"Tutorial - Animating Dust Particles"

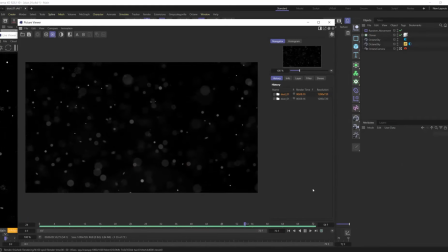0:00 Yo, what's up everybody? It's David Brodeur, AKA Brilly, and today we're gonna jump right into it. I'm gonna show you how to make animated 3D dust the simplest and easiest way and best looking way with Octane in Cinema 4D.
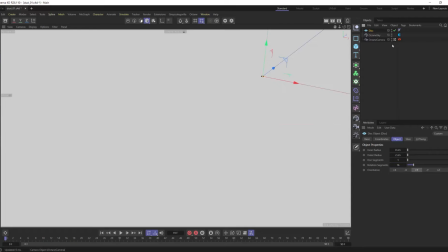0:13 Creating the geometry is really simple. Just a couple things you want to look out for. Use a piece of geometry that can be kind of more low weight, so reduce the amount of segments because we are going to be cloning a lot.
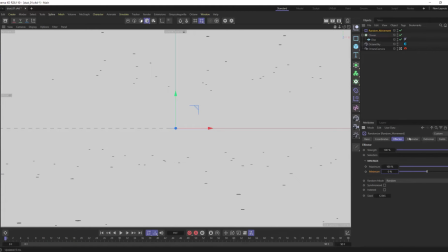0:24 Then we're just going to add a random effector, and this is how we're going to get all of our movement. I'm going to push the X position a lot more than the Y or the Z, but this is all going to just determine, you know, what direction you want your dust to be moving in for the most part. And then I'll just make sure that my dust is oriented and facing the camera, even though it's going to be rotating, kind of spinning around.
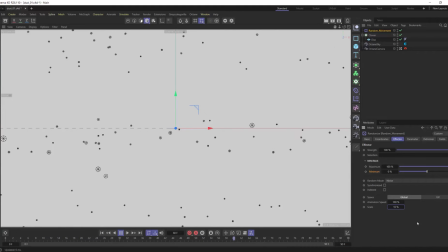0:43 Now, the next really big thing here is using an animated noise. So if you go into the effectors tab, you can just choose between the noise or turbulence. And you can see here, I'm just messing with the speed of it, the distance of it, and they kind of go hand in hand.
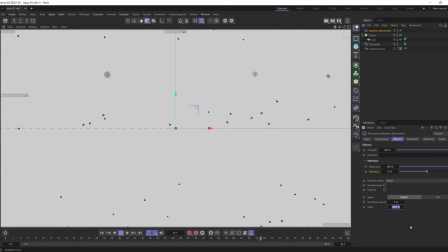0:57 You'll also see that in the noise, we'll have an option for messing with the scale. So the scale, the larger it is, it's going to kind of treat all the dust particles more like a group. The smaller that scale is, it's going to start treating all your individual particles more on an individual base.
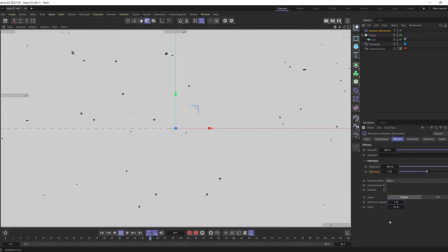1:14 So the movements are going to be more randomized on an individual level. So larger the scale, move them together as a group.
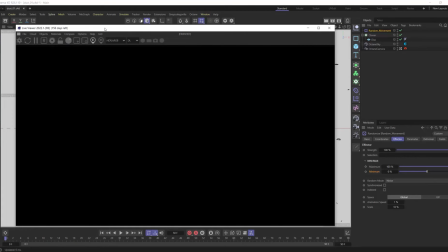1:20 And the shading is going to be really simple. I like using a glossy material.
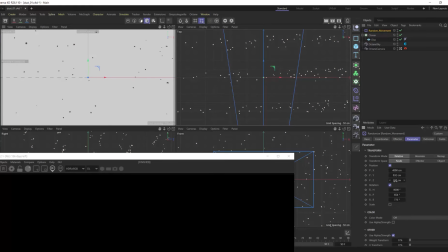1:24 That way we can catch a little bit of specular light. Throwing a little roughness on there is good though too.
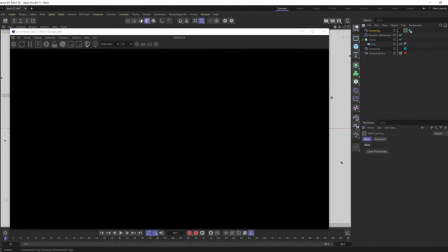1:29 Really, again, dialing in the look has a lot to do with the lighting that you have in your particular scene as well.
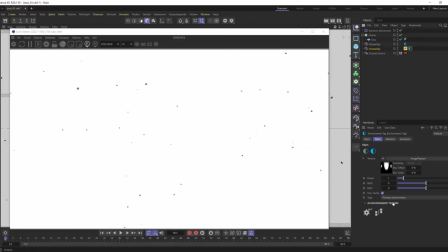1:35 I'm just setting up some really basic lighting, making my background black. This is not really about the overall scene.
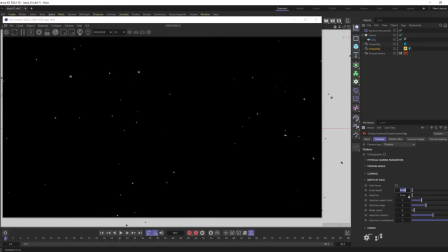1:42 More about how the dust is going to move. You know, in the Octane camera, you do want to have your aperture up so we can get some really nice shallow depth of field. And that's going to give us a more focused, like centralized look to the dust.
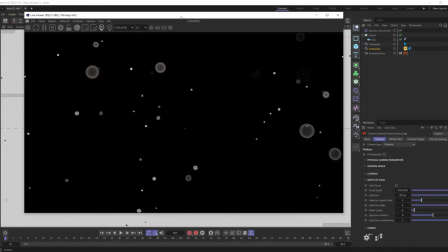1:57 Right, and so get that look dialed in. You can see I'm playing a little bit with the bokeh.
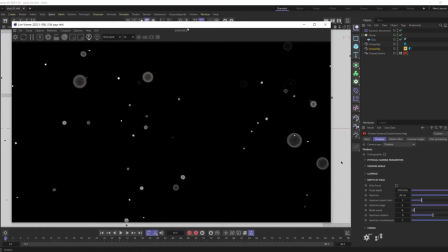2:02 Again, even though it's not about the final look necessarily, more of just how to set this up, I can't help myself.
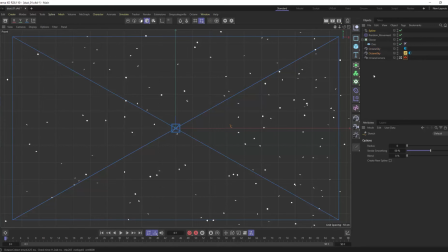2:07 Now, I did want to get some more Z depth into the spacing, as well as they don't just have to be pieces of geometry. You can see here I'm using splines. And these splines, what I'm going to do with them is I'm going to turn them into little hair fibers that are going to be floating around with the dust as well.
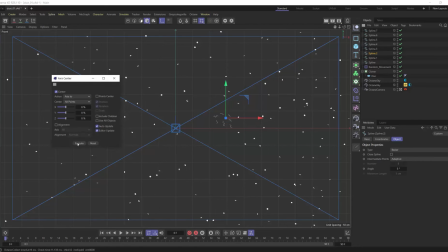2:23 So give some variety to that dust. Doesn't just have to be like little circular discs. It can be little squiggly lines. You can mess around with particles.
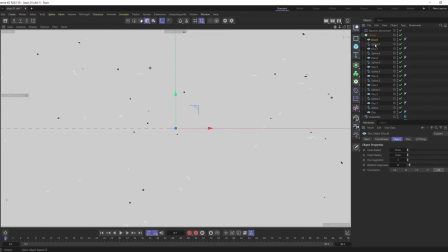2:34 You can put different opacities inside the shader as well, so it fades or feathers in a certain way.
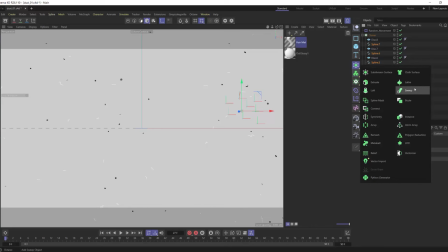2:39 And then I'm just going to add some geometry to them. Inside the cloner, I am also using, you know, an instance mode or render or multi-instance mode. And so, you know, using the standard Octane object tag in there with hair on is not going to work.
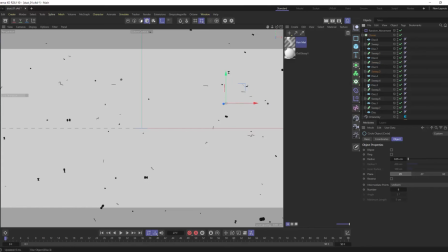2:56 So I did need to make all the hair into geometry to get this to actually function.
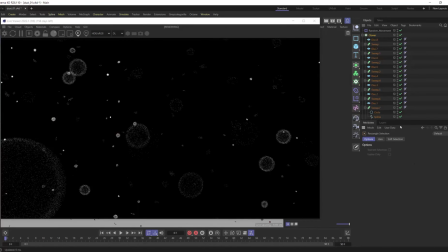3:01 If you just go into a standard instance mode, well, then you can definitely use the Octane object tag with the hair on there. And now you can see I increased my particle count, and that's pretty much it.
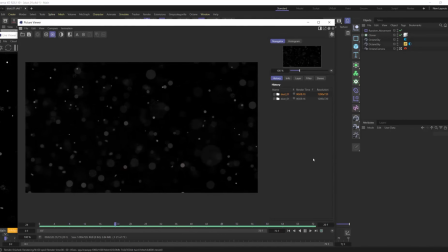3:13 And you can see from the kind of animation here, how it just kind of really nice and smooth, this first one, you know, it's gonna be more in a uniform direction. And then the second one, I treated it so they're kind of moving in their own little particle world, a very turbulent air.